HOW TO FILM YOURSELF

Another tip I want to give you guys when filming yourself with a drone is try to hide the remote so it doesn't look like you're operating the drone. So you set your track point or whatsoever and hide the remote, put it in your backpack or somewhere so it doesn't look like you actually filmed yourself with the drone, and it makes it look like somebody actually flew the drone for you. Now, there is one more way you can create and add camera movements to your videos, and this is actually being used almost by all vloggers actually, and that is to use a gorilla pod. Now, you've seen vloggers use these gorilla pods to film themselves, but nobody's actually used it to film kind of a cinematic sequence, and you can actually use it to film yourself on a cinematic sequence. It is a great way to add movements, and although you're only limited to kind of the torso part and close range, but it's still a great method to have in your arsenal. You know, when you're filming something, you can have that in mind. You might use it someday. So yeah, that is all for in-camera stuff. So let me show you guys a few ways you can add motion and movement to your videos in post. Now I am going to show you guys the obvious ones through keyframes, but I've also got a bonus preset at the end, which I was quite fascinated when I found out about it. So I'm sure you guys will love it, and you're going to see that in just a few seconds. I'll also have a link for it in the description down below where you can download it. It is free, so you don't have to worry about paying anything. So without further ado, let's get to the post-production.
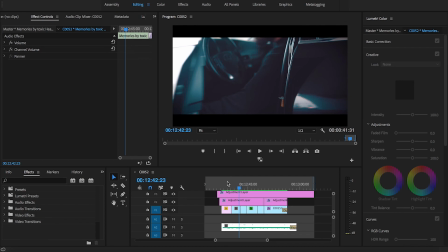All right, we're here in Premiere once again. I've got the sequence here that I shot of myself using only a tripod.
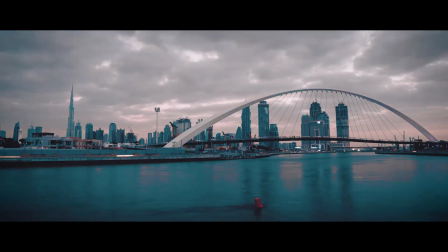So let's take a look at it real quick.
The sun goes down, here with you I'm found.
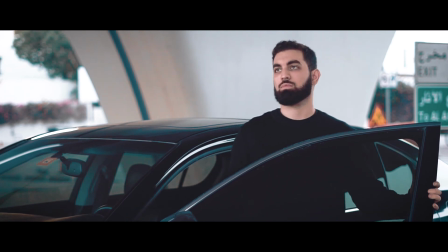In your love I drown, I wouldn't have it any other way.
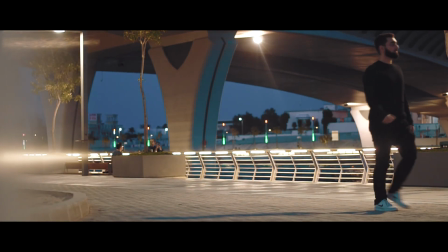Ooh, I'm making memories with you, all of the stupid things we do.
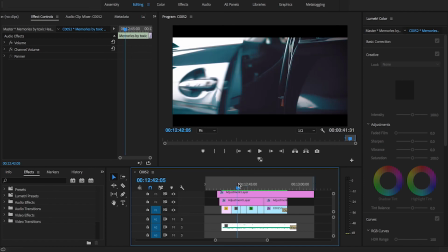Alright, as you might have noticed, there is no camera movement because I shot this all on a tripod, and I've got some motion in it as well.
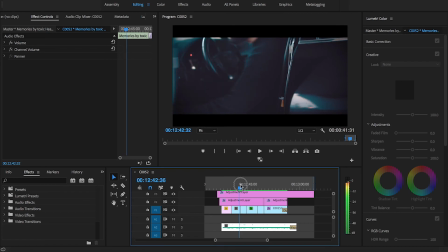And you can realize that I've kind of made quick cuts between multiple angles to make it more interesting.
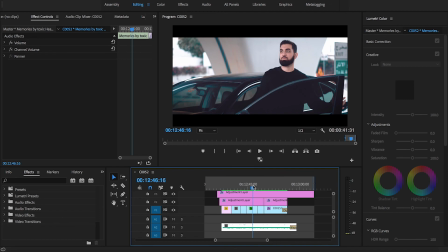That's what I mentioned earlier. So we want to add some movement to the actual clip itself.
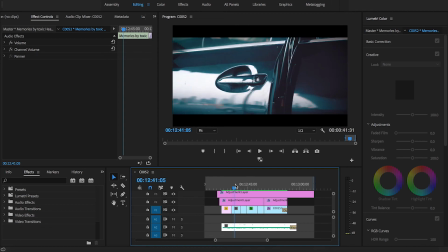So the first way we can do this is simply by adding keyframes, zooming in and out, panning left to right. So what we're going to do, we're going to take a look at this first clip over here, and I'm going to add a zoom out.
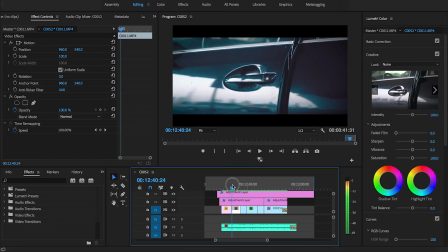So we can go to the beginning of the clip, and we go down to the scale, press this toggle animation button, and let's create a zoom out. So we're gonna create, let's say we start at 110 and then go to the end of
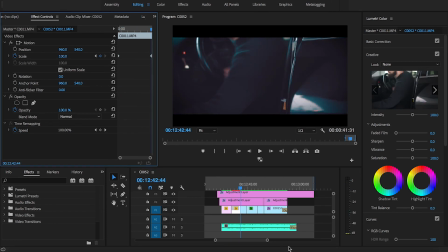the clip, and we'll just turn it back to 100%. So let's take a look at how it looks.
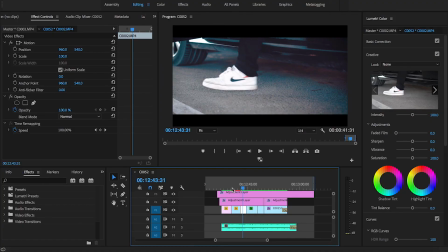Now you can see it's very subtle. There's not much movement. That's exactly what we want. Since the clip is in slow motion, we don't want to create some drastic camera movements. So we're going to leave it at that. Simple, small zoom out. We're going to leave this as it is, and we're going to move on to this clip right here.
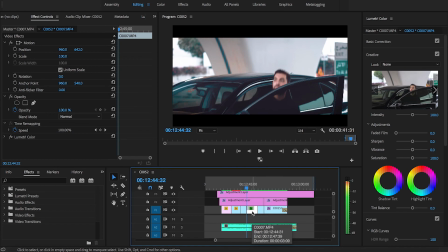Now for this clip, I'm going to add a little zoom in. So once again, do the same thing. Start your first keyframe here. Go to the end of the clip. So let us do 110.
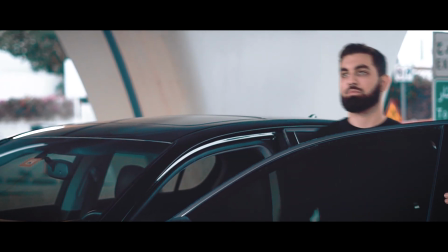And that creates a small zoom in. It's very subtle, very smooth, and it makes the video look a lot more interesting.
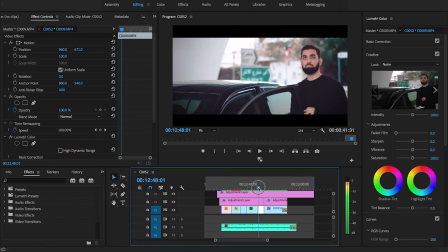You can add a small zoom in here if you want as well. I'm gonna try and see how that looks. I personally like how the video looks right now, but let's just add it and see how it looks like. I'm gonna do the same thing. Move to the end of the clip. Now this is shorter, so I'm probably gonna go to like 105 instead. So it's very subtle.
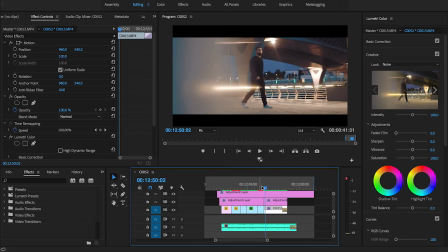I kind of like that. That looks pretty cool. Now the last clip over here already has movement because it was shot with a slider, so there's really not much we need to add to this one over here.